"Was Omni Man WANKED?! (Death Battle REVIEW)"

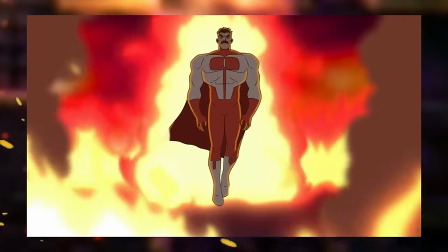775s
The song feels menacing and scary all the way through, but a very last part shifts gears to convey the intense,
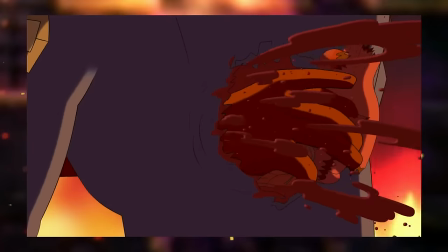781s
suspenseful and haunting terror most of Nolan's opponents feel in his presence, in this case Homelander.
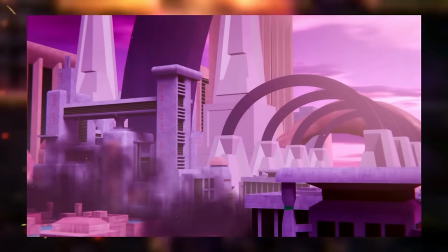787s
Solid State Invincible starts with a familiar yet distinctly different tune. It's not weaklings anymore, it's normal people.
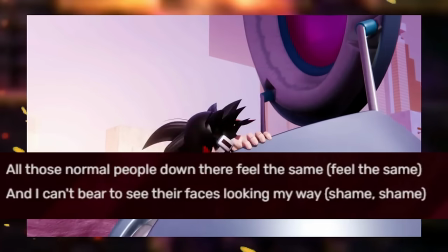795s
They don't look the same anymore, they feel the same. This is not a sociopathic boast.
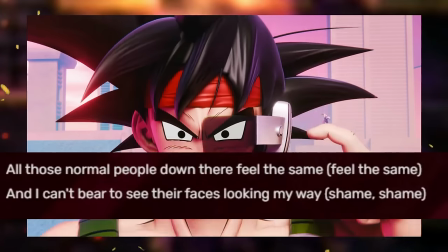801s
This is someone discovering empathy for other beings, the idea that they feel the same emotions as you do.
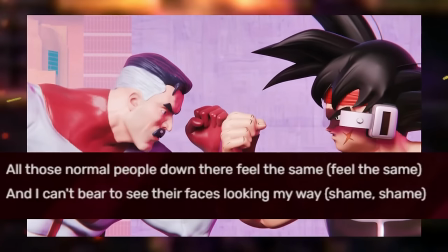807s
And they aren't just animals or insects. We get another mention of their faces, but not in pain,
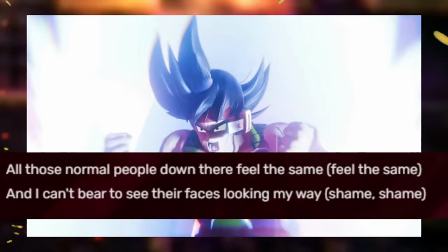813s
it's the very idea of them even looking at the narrator's general direction, something you can't even bear to witness.
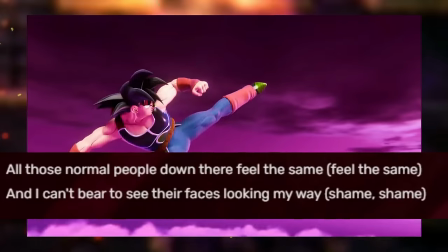820s
The echoed words aren't even pain anymore, it's shame, like your own conscience was talking down to you.
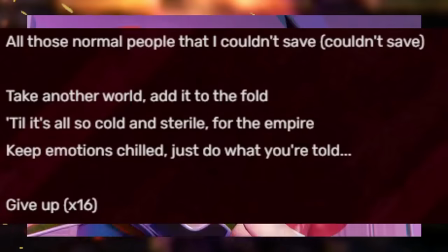826s
Dana's voice proceeds to do a militaristic mantra in an attempt to keep those emotions in check,
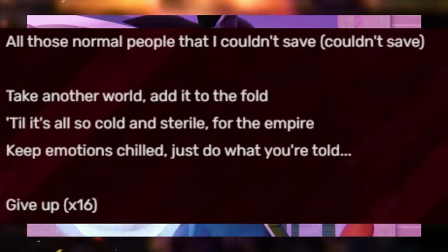832s
to make the victims feel the same again, all in the name of quote, the Empire.
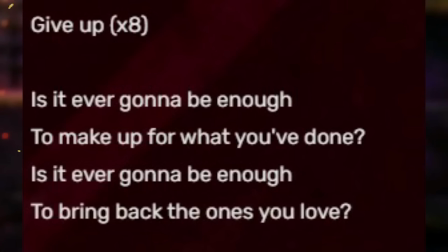837s
But it's not enough, as self-doubt spreads once again, about whether your newfound heroics can truly atone for your past sins. The give up, give up, in this part specifically, doesn't even sound like it's talking to the opponent anymore, but to yourself.
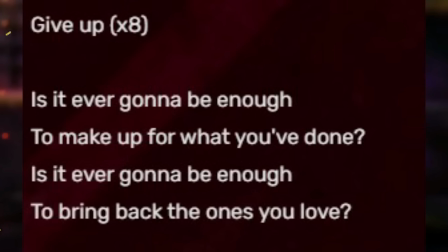853s
To me it almost sounds as if it's to say, give up on trying to be a better person. You will never atone. You are not supposed to be this way. You're not supposed to feel this way. Even when he returns to boasting, the voice doesn't sound confident anymore.
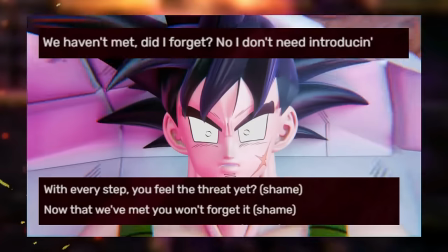867s
It's not a, you already know who I am, who doesn't. It's a, now that we met, you feel the threat, right?
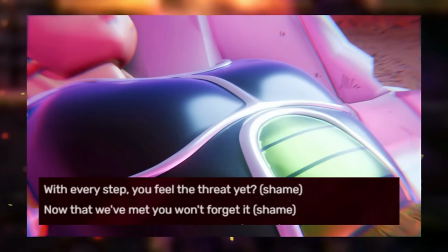873s
You're scared, right?
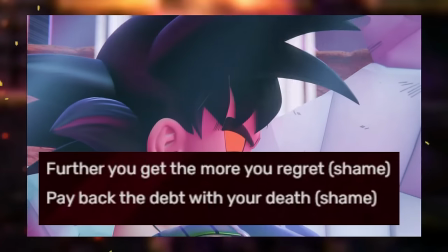874s
But it shifts to feel like an inner struggle again, as the voice now essentially tells you that the only way for you to truly pay back for your actions is to end it all.
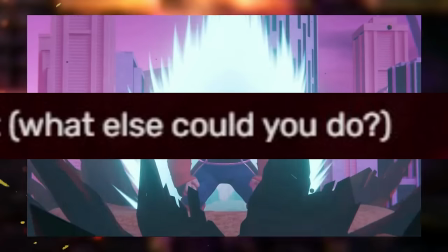882s
I mean, after all, what else can you do? It's your fault. You did this.
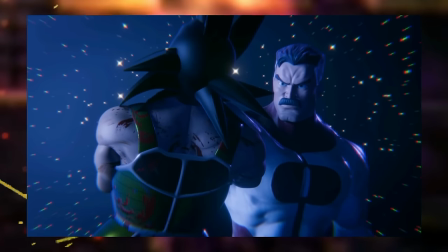888s
Bardock's theme then starts playing, almost as if your default settings are kicking in.
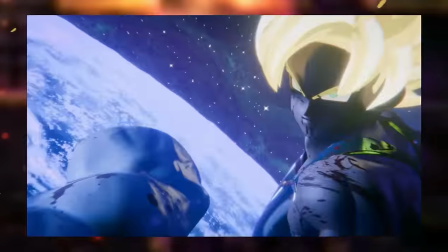893s
The last part, however, instead of sounding haunting and terrifying, it sounds epic and heroic.
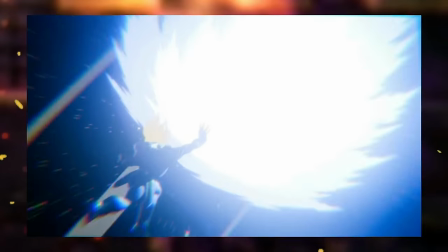899s
The whole song was on a higher tempo than I Borrowed Convincible Me, but this part just makes my soul go Super Saiyan every time, I swear man.
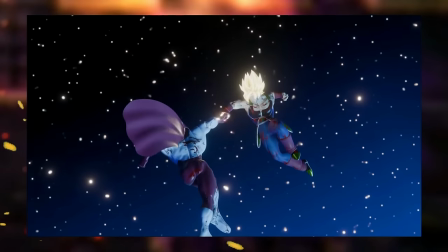907s
However, despite the very uplifting turn, it all abruptly ends, as a familiarly foreboding note takes center stage again.
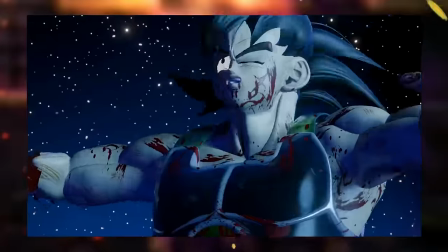915s
And we feel the eerie sound of what, to me, almost sounds like the brakes of a train stopping.
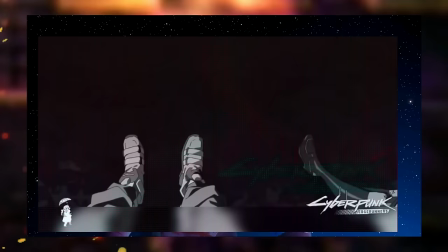921s
Nolan, what have you done? You know you did lose self-control.
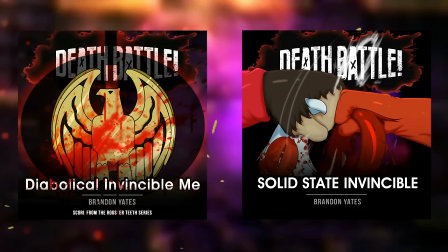926s
Now, Diabolical in Me is obviously as straightforward as the matchup and outcome is associated with,
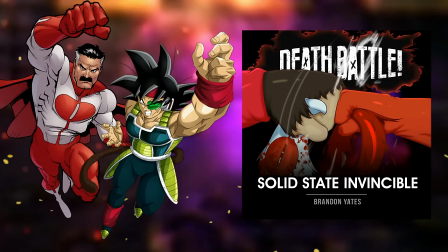933s
but Solid State Invincible just overflows with the sheer thematics between Bardock and Nolan, The self-doubt, the conflict between protecting the Lord Ones and their militaristic mission of spreading conquest in the name of their respective empires.
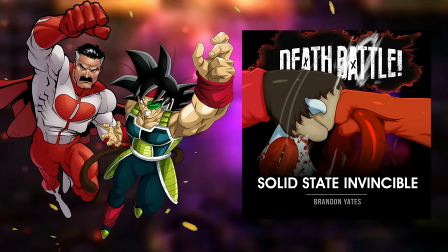949s
The more heroic feel overall compared to Nolan's previous state of self and opponent.
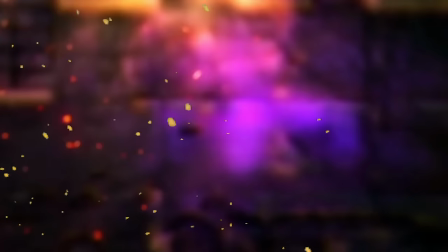954s
To me, this track does to me lyrically what Daston Moon did to me musically. It's just... Mwah mwah mwah. Chef kiss. 11 out of 10. I swear. This is not the first instance of Dead Battle tracks mimicking previous ones. Fun fact, you will hear the same tune in every Brandon Yates' Dead Battle track that has a Yucia in it.